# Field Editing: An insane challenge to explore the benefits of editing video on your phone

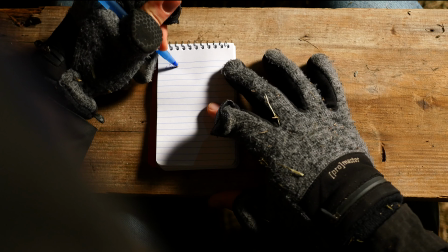0:06 I'm stuck in this barn, editing a video about hay, on my phone, and I can't leave until it's done. Let's back up. For me, video editing has been one of my chief creative voices in most of the work that I've done.
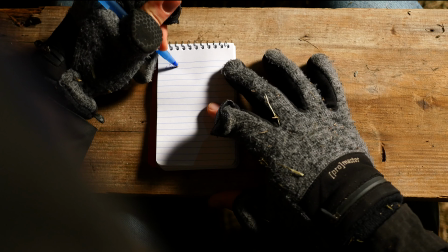0:23 At its basics, editing is about space and time. A longer clip takes up more space. A bigger monitor helps you see more of your clips. Which is why this is the setup I like to use when I edit my videos.
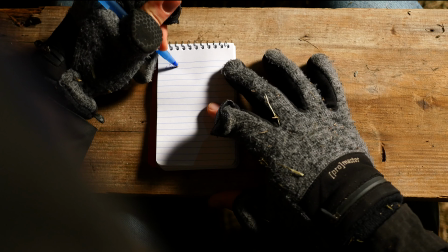0:37 Like the video you're watching right now. But what if I didn't have all this? Or even my laptop? What if I convinced the goat farmer next door to A, let me film a video in his barn about a building block of our larger food system that most people don't think about, and B,
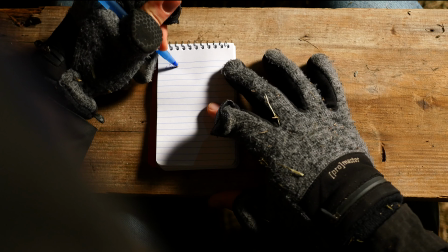0:53 to lock me in that barn until I finished editing that video on my phone as a means of demonstrating the power and pitfalls of editing in the field? What would I do then? After pulling together a makeshift desk, I'd do what I always do when beginning an edit.
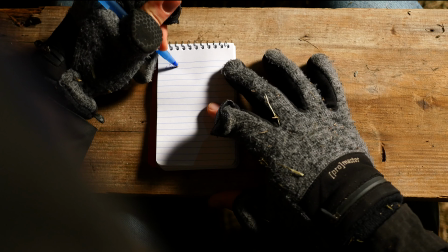1:11 We'll start by importing some footage. To retrieve the video shot with my drone and camera, I use a card reader made for the iPhone. I found this to be faster than the wireless alternatives. But it's not perfect. This takes a while. I'm lost in the footage. I'm still importing footage. Why did I shoot so much footage?
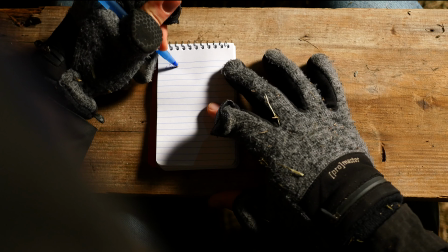1:29 Lots of goat chewing footage. I'm going crazy. The importing footage stage of editing is a very early stage.
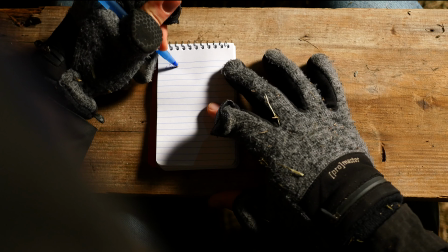1:45 To move things along, I assemble a series of portable components, including a battery-powered monitor, foldable keyboard, and collapsible mouse, into what I call the field editor. A monitor like this is normally used with cameras to give you a better sense of what you're filming.
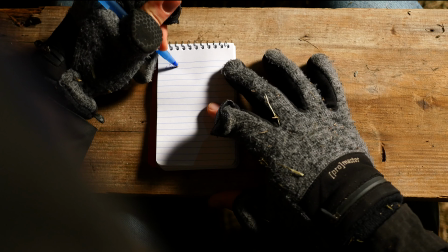2:01 With an HDMI adapter, I can connect it to my phone. Then I launch a mobile editing app called LumaFusion. It's simple but powerful, and, among other things, it lets me move the window I use to preview my footage off of my phone and onto the external monitor, freeing up valuable screen space for what's called the timeline.
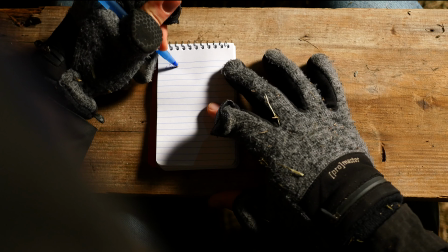2:21 And even though it's primarily a touch-based program, I'm able to use keyboard shortcuts while editing.
My name is Christopher Hahn.
Next, I sort through my footage. I set the beginning and end of clips that I might need, and then drop them onto my timeline.
It's going to be a mixture of grasses, legumes.
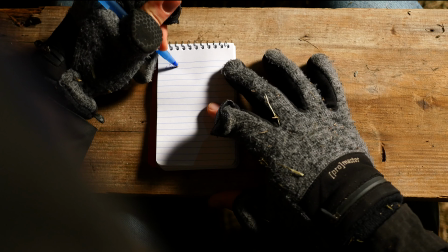2:38 When I've identified the quotes that help me tell the story, and the secondary shots that help me illustrate it, I begin scripting my narration.
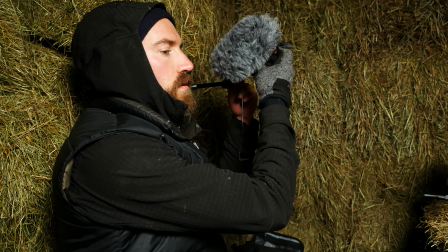2:46 Then I set up my microphone, and attempt to read my own handwriting. What does that even mean?
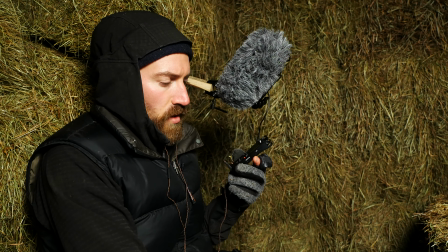2:52 Here we go. 3, 2, 1. The hay bales serve as an excellent sound booth.
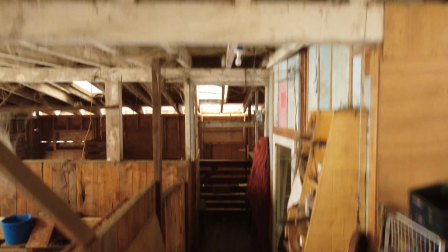2:59 This is hay.
Now, Christopher stores his hay right above where the goats live, so I open the video with shots of him throwing it down to them,
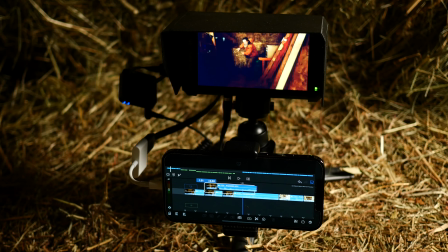3:07 arranging my clips so that the perspective cuts from the floor he's on to the floor below.
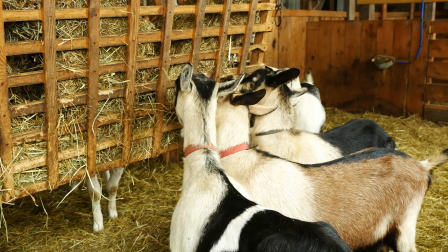3:14 This is hay. These are the goats who eat it. This is the man who feeds it to them.
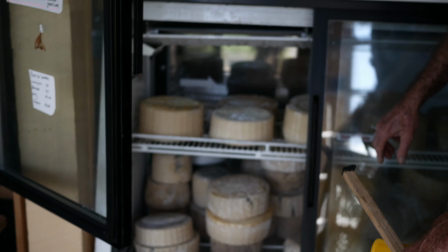3:21 And this is the cheese they help him to make. I'm ready when you are.
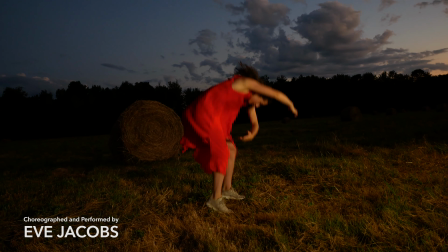3:25 The only shot I have of hay actually in a field is from a dance piece I filmed over the summer.
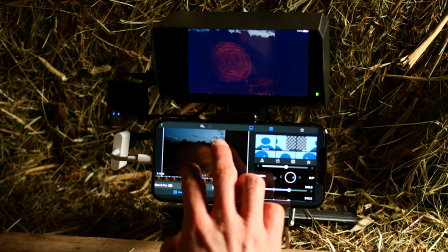3:30 I used the cropping tool to isolate the hay bale, adjust its size with my fingers, and then increase the brightness of the image to make it more visible.
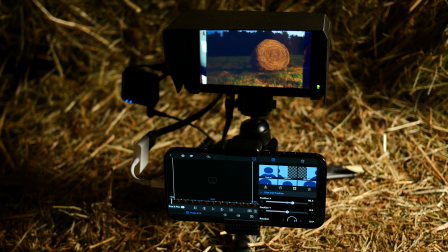3:39 I add motion by setting keyframes from where I want it to start moving and where I want it to end up.
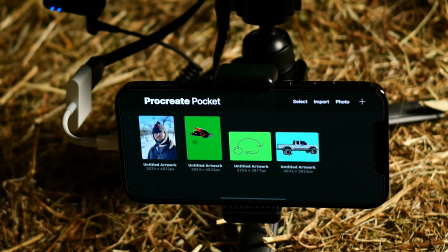3:44 To further direct the viewer's eye, I use a mobile art app called Procreate Pocket,
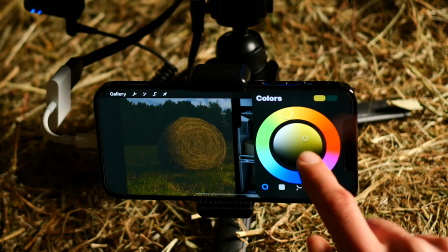3:49 which allows me to pick a brush style and color and then draw directly on a still shot from my video.
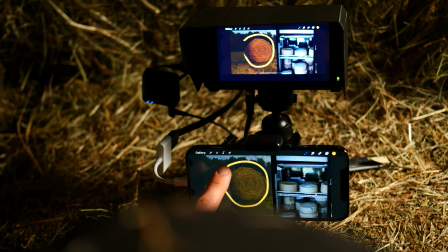3:55 After some experimentation, I opt for a circle, holding my finger down to smooth out my lines and easily resize.
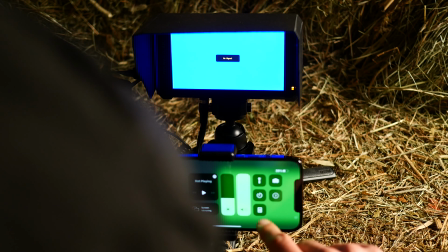4:02 Then, I set the background as green, start a screen recording, and begin moving my shape around.
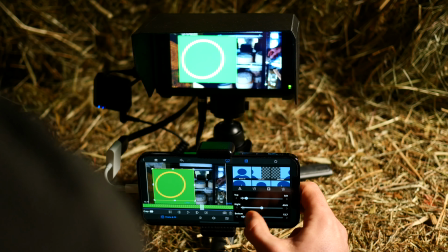4:08 Returning to LumaFusion, I crop out what I don't need, and remove the background with the green screen key.